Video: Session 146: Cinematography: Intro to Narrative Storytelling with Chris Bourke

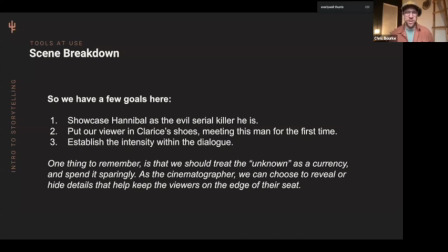And I think what I mean by that is we as the cinematographers or photographers have access to the backstory we know where this is going we know how this is going to develop um you know who's going to live who's going to die and if you show your hand too soon you'll lose
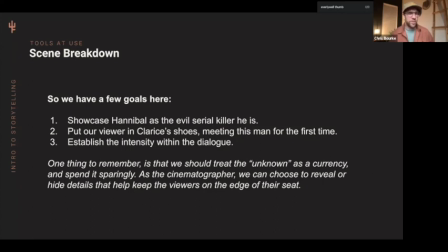the audience's attention you lose that suspense and so throughout you developing a scene or even telling a story in one photograph uh i encourage you to be really mindful of when you choose to showcase certain elements or story beats uh because once you've shown those you can't take them back but once the
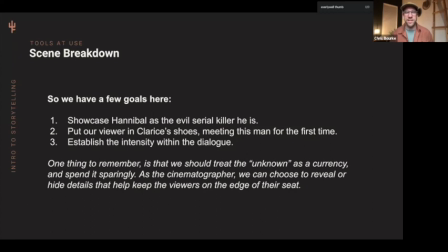viewer kind of gets the point of it they're moving on to the next thing um so with every shot be really mindful kind of how many eggs you have left in your basket and how many you're giving away with this shot because that kind of restraint i think goes a long way in maintaining the viewer's attention
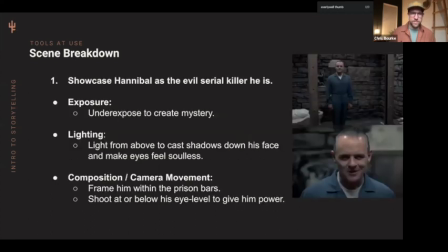and ultimately just creating a better a better film so for this breakdown the first thing that we're the first goal that we had was showcasing hannibal as an evil serial killer and so i kind of showcase how we'd use those three tools that we talked about earlier to do so so exposure
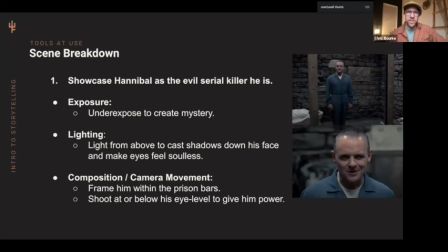we want to underexpose that creates mystery that creates shadows you know when things are really bright we're able to get more of the information we can see more of what's in the room we can see if he's holding something so by underexposing we're able to just contain a little bit more of that mystery which
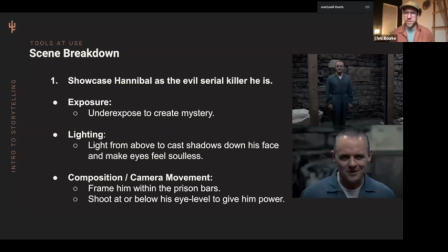also plays into lighting um you can see here that we're lighting him from above and it does a few things um you know that keeps him as the brightest object in the frame so your eye goes directly to him it also casts shadows down his face kind of like my night now realizing
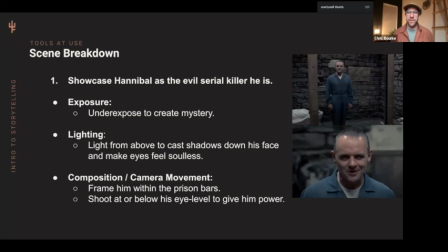but that removes the sparkle from his eye it makes him feel soulless there's something really creepy about that and you'll notice when we review the scene that when I cut back to Clarice's character she's lit from a little bit lower and so she's got a perfect sparkle in her eye there's not as much shadow to her face because she's a character that we know and
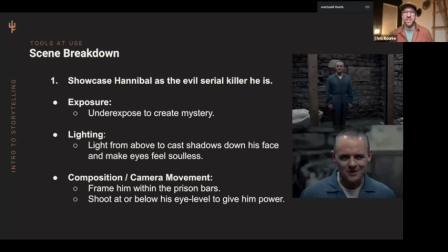trust but at this point we're still wanting to showcase that this is a menacing serial killer so we chose to light him above which is really unflattering as it shows um and with composition and camera movement we again we're kind of jumping into the scene not fully knowing where we are but starting out a little wider uh
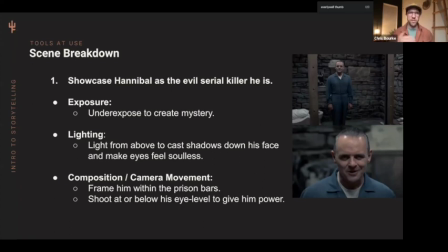we frame within the prison bars so we know that now there's something between us and him um we also shoot below his eyeline that gives him a little bit of power and if you shoot above his eyeline it's almost like a parent looking down at their kid or someone looking down at an amp that they're going to step on, it reduces power for that character.
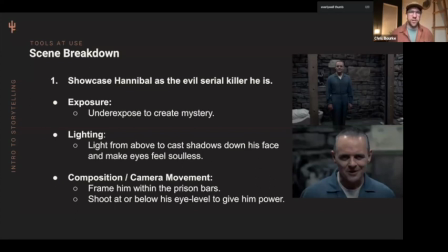So a lot of times when we want to give power to a character or make them feel a little bit larger than life, we'll take the camera lower than eyeline and kind of shoot up at them. And that just makes them feel more grand and more large and sometimes more intimidating.
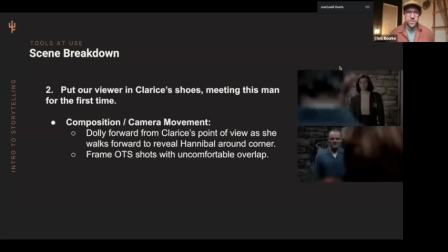So our second goal is to put our viewer in Clarice's shoes because she's meeting this man for the first time. So I think the best way that they do this is, again, we'll kind of replay the scene. But to enter us into the scene, the camera's dolling forward. And it's clearly Clarice's point of view. And it starts to turn as we get to his cell.
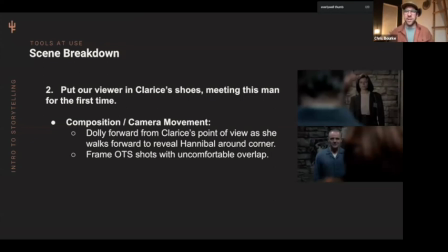And that, again, is kind of that restraint that I was talking about. As the cinematographer, we know he's there.
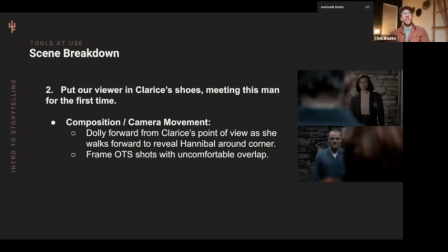And we could have started out with a big wide shot that showed him in the frame just sitting there waiting as she's walking down the hallway towards him. but there's no suspense in that and so instead we choose to force the viewer to experience this just as Clarice is and be just as
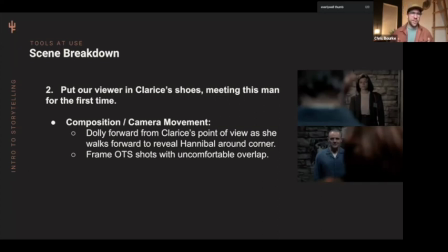nervous as she is because she doesn't know what's around that corner so again we start with a dolly forward that's kind of panning to the left when we land and reveal Hannibal and next another thing they do a composition here as they they're shooting over their shoulder so you can see over Hannibal's
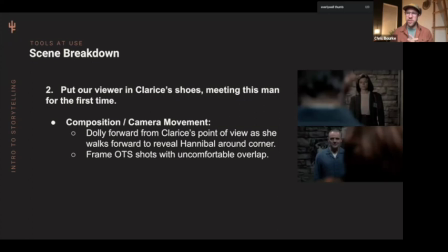shoulder and then over Clarice's shoulder below and typically when we do that it's a very common shot OTS over the shoulder but typically we'd give a little more space you know his shoulder would be here and her face would be here and that feels pretty comfortable but they've stacked them in this really
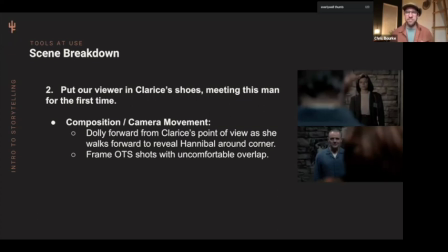uncomfortable way that just creates a certain amount of tension and if they wanted to they could have shifted the camera slightly to the right or slightly to the left and given that nice compositional balance but they purposely chose to stack them because there's that tension and this is the closest they've ever been
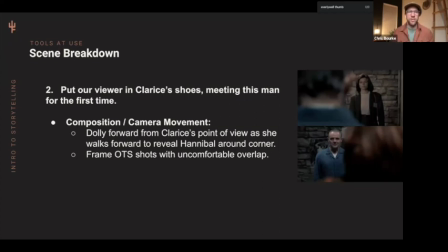and so why not put them a little closer in frame to make the viewer feel that. And on third,
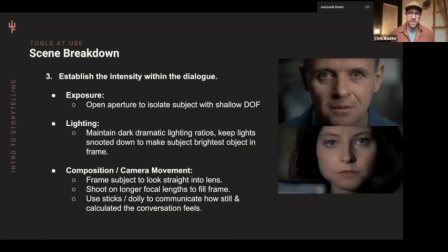our final goal with this scene is to establish the intensity within the dialogue and some of these things that we've talked about have helped achieve that too. But for exposure, they've opened up the aperture which allows us to again keep that shallow depth of field and really isolate the subject which
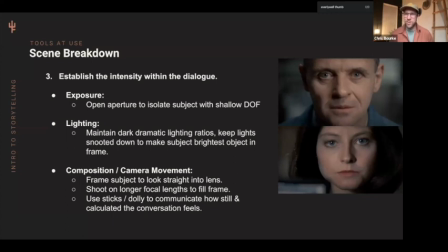in that top frame is terrifying to me um you know that's when we dolly in on him and everything else falls out of focus and it really mimics how i imagine corice's character feels um there's no way to look away from that gaze that he has and so we don't want to give a really
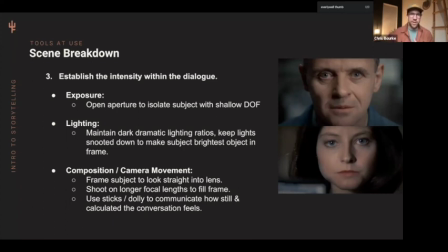deep depth of field that allows us to see all the production design in the background because that's just distraction that doesn't help with the the kind of goal that we're discussing right now um just really keep that aperture shallow and have it just focused on the front of his face directs the viewer's eye um
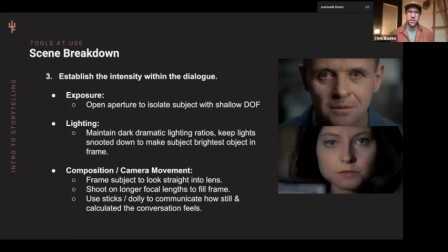secondly the lighting maintain some dark dramatic lighting ratios and keep lights snooted down to make the subject the brightest object in frame so what i mean by that is if you had a large light source that was lighting him but also spilling onto the background the background might be
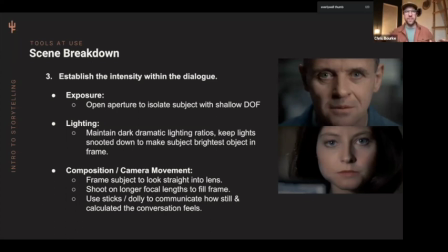just as bright as his face And then it would kind of feel like a flat photo where your eye might not know exactly where to look first. But by keeping your lights kind of with different modifiers or using floppies to block the side,
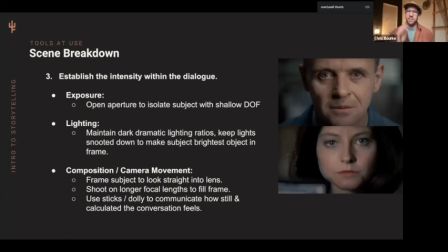you're able to really just direct the light onto our subject's face. And that allows them to be the brightest object, which our eye is naturally going to go to first. And then composition and camera movement wise, this is a really strong choice. They have the subjects looking directly into the lens, which in the rest of the film was not the case.
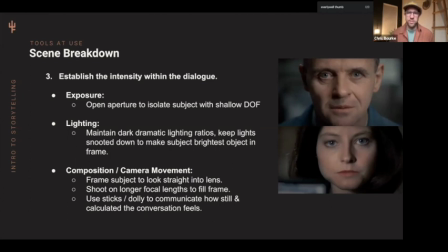And so they're kind of breaking that wall where typically, you know, the eyeline for the actors just off the camera. You don't want them addressing the lens because all of a sudden that kind of breaks the attention. But for this scene, it's their first meeting.
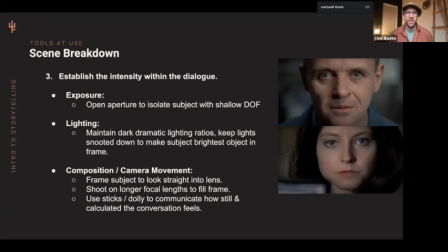It's one on one. They have the actors like directly into the lens, which really lends itself to a certain intensity.